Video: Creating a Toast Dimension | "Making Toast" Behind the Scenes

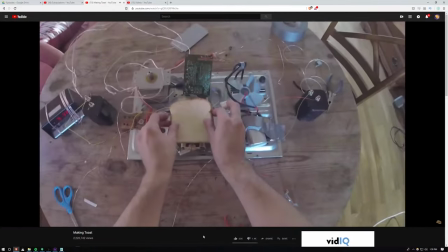4:07 We just filmed tons and tons of footage of the character ripping apart
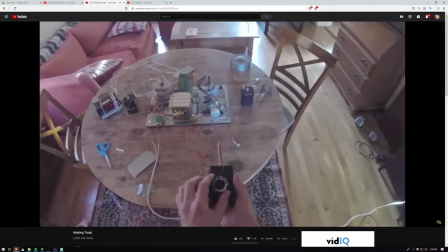4:12 electronics and then we had to edit it in a way that made sense this one actually took a long time to
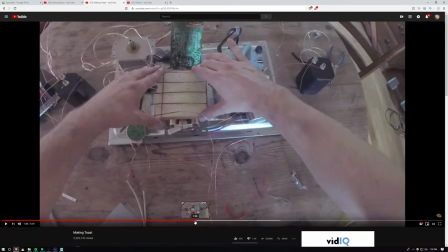4:17 edit um because of that reason like because there was no real like uh
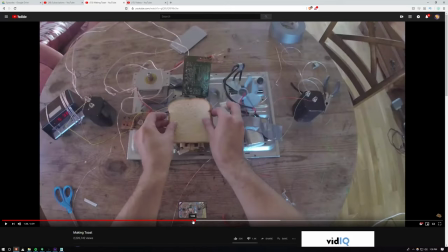4:22 like flow or direction direction to how you were building this yeah it's just we didn't have we had no concept we had no art and that was another thing is that you had to just basically improv this your whole yourself like it wasn't me helping you like build it it was like You literally sat back and watched the
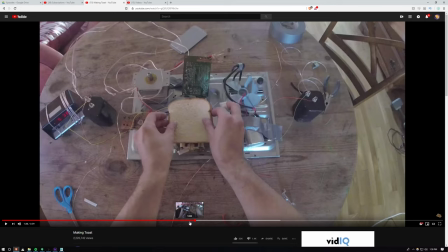4:39 camera and were like, okay, here we go. There's actually a little bit of footage here.
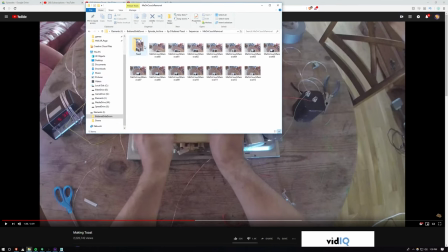4:44 Me on couch removal.
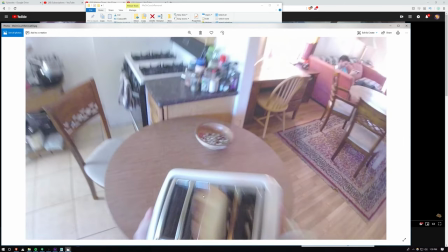4:46 So you're going through this whole effort of building this thing and I'm just sitting on the couch watching, laughing, looking at the screen the whole time.
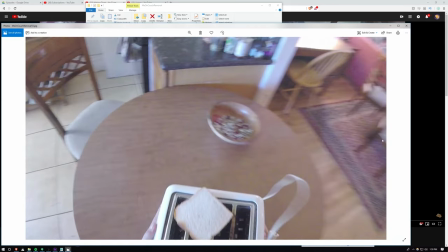4:54 And then we had to remove me from that frame. You painted yourself out. I painted myself. Yeah, that's my mistake. I thought I would be out of the frame at that moment.
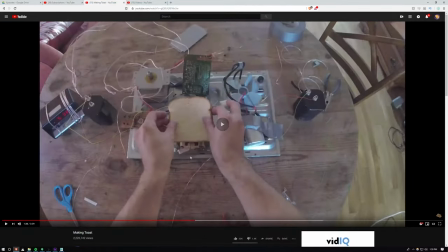5:02 But yeah, you had to basically improv the whole thing.
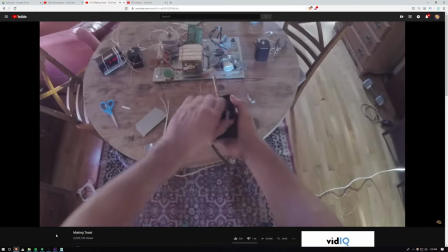5:05 yeah this is all in my head just this concoction here but we did have an idea of how it was supposed to act yeah after
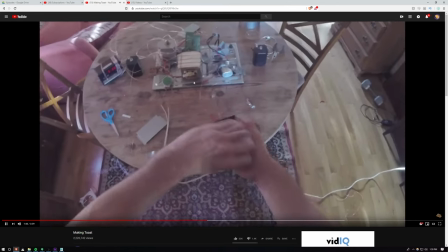5:13 you like turn it on and this is so the way that these things get pulled into each other there's like fishing line oh yeah there's like one of
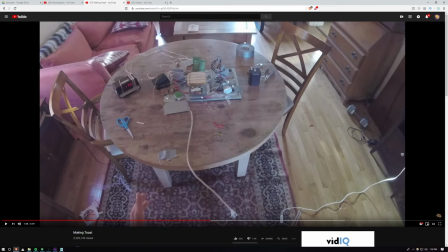5:21 those black thread black thread was it okay and then i'm actually underneath the table right here pulling everything in pulling them yeah i love the jaciness of it all it's funny it's because like whatever you've constructed has created some sort of gravity like magnetism well or something.
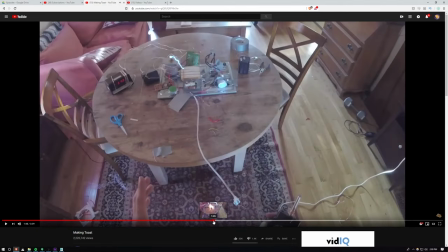5:35 Yeah, but you know, my character doesn't care about that. He just wants to make toast. And we added lightning on top of that too. And on lightning.
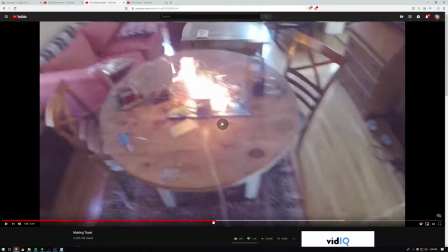5:43 And then we really light some fire.
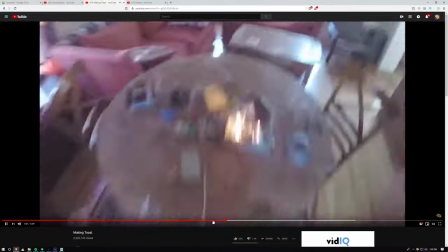5:47 It's a lot harder to do real fire effects inside of a practice or inside of a cardboard home, which is what we have now.
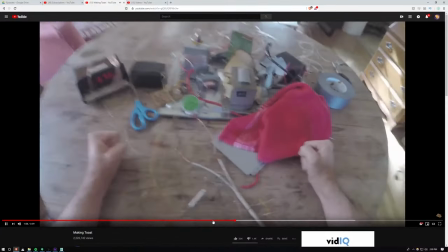5:53 But we still push the boundaries. We'll figure a way out.
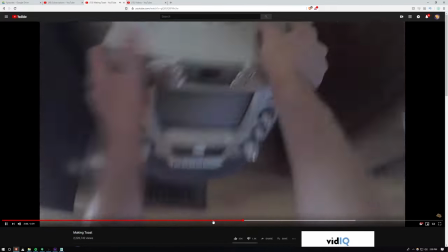5:57 Again, another thing we took from Goodwill, but You know, we planted it early on to make it feel like part of the house.
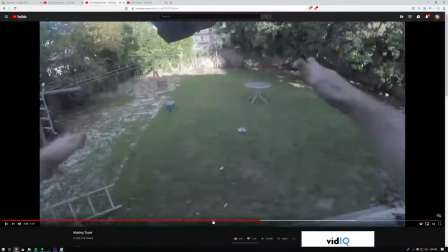6:05 I think this episode has the most violent, like, the most destruction. Like, legit destruction out of any of them.
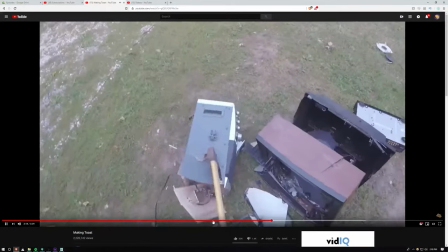6:12 Like, you're hacking up electronics with an axe. Yeah, and this, again, was not safe.
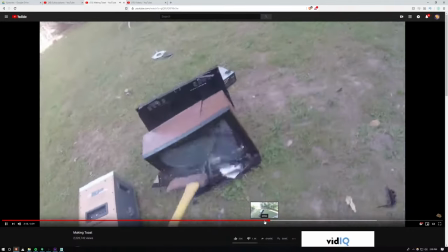6:18 I don't know how we just, we just sort of decided to do it, but it was... Definitely don't do this. No.
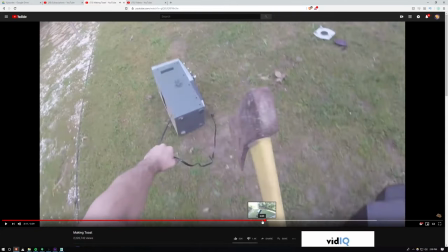6:22 I like this shot here of you dragging a karaoke machine with an axe.
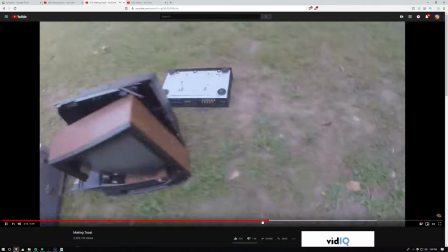6:27 It's very, like, serial killer-less. Yeah, yeah, it's like Nightmare. You're a murder movie, like horror film.
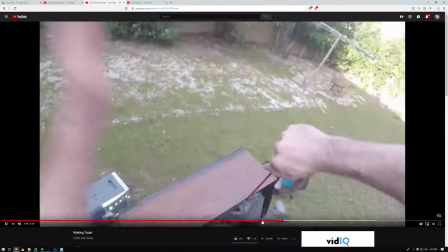6:33 But all you want out of these things is simple electronics. It makes sense, right? Yeah, it makes sense. You want to build an electronic machine, you just get more electronic parts.
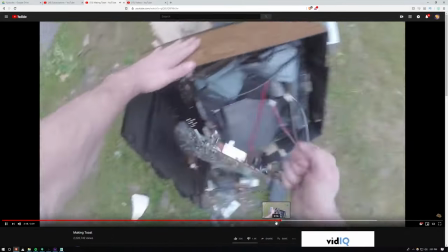6:42 Simple logic. Okay, then we also kept in the moment where you... Where is it? There it is.
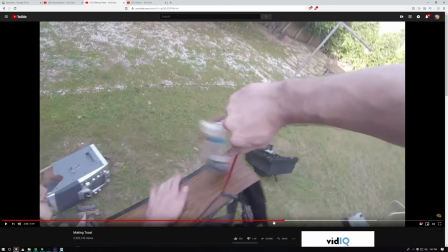6:47 Oh, ouch. So, him smacking this right here cut his finger.
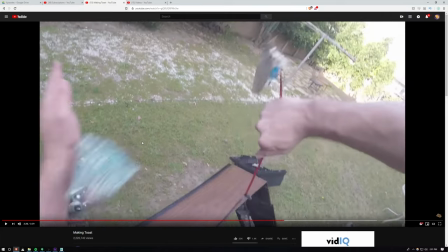6:54 It was right there when it loops around. No, it was when you smacked it.
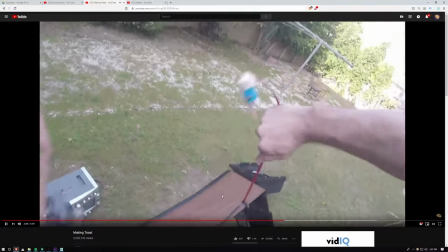6:58 Yeah, it was right when you smacked it. It happens, for sure. Oh. And so then you'll see right after that that you have tape on your hand.
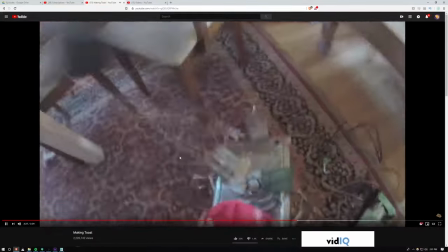7:06 There it is. No, no, no. It's there. It's just I'm moving like bass.
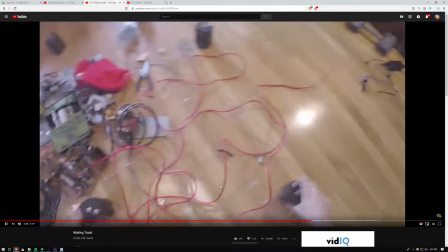7:12 Yeah, it's there. And then this was just, again, press record, have me assemble what I thought was the best structure.
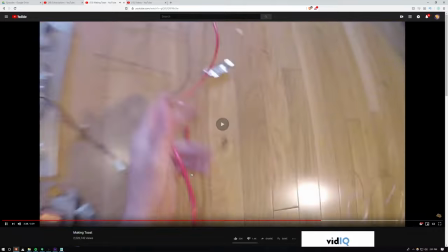7:20 However, we did pause, and I did come in and help you build the rest of it. Yes, you did help, for sure. We didn't know.
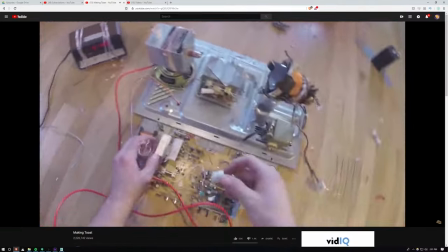7:25 We already knew for a fact, though, that we wanted it to form, like, a pentagram shape because that would... It's just hilarious.
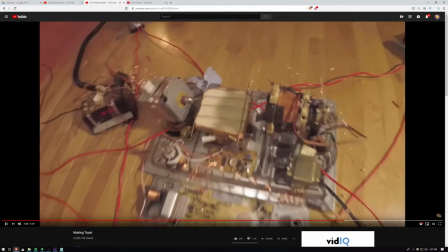7:31 It's just like... Somehow that is part of why it creates this toast dimension. But maybe you, like, accidentally did a pentagram?
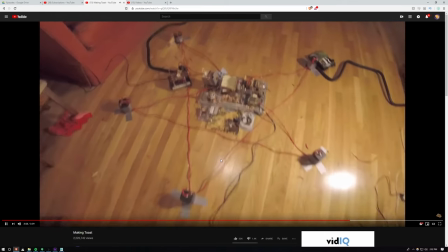7:37 Yeah, yeah. No, we didn't want it to look... Hopefully it came across as, like, accidental, like the character was just sort of whatever.
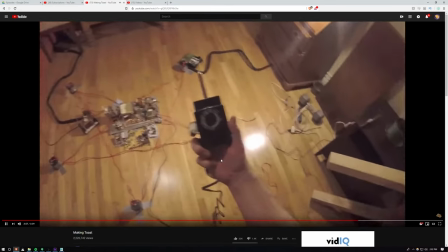7:43 But it happens to look like a pentagram. That was the goal, at least. This was one of my favorite VFX shots that I've yet to have ever known.
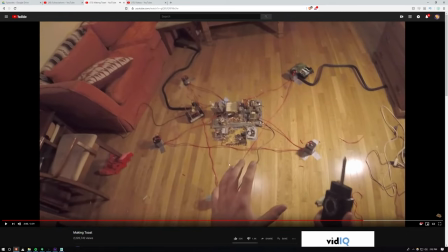7:51 Where's the tape in your hand, dude?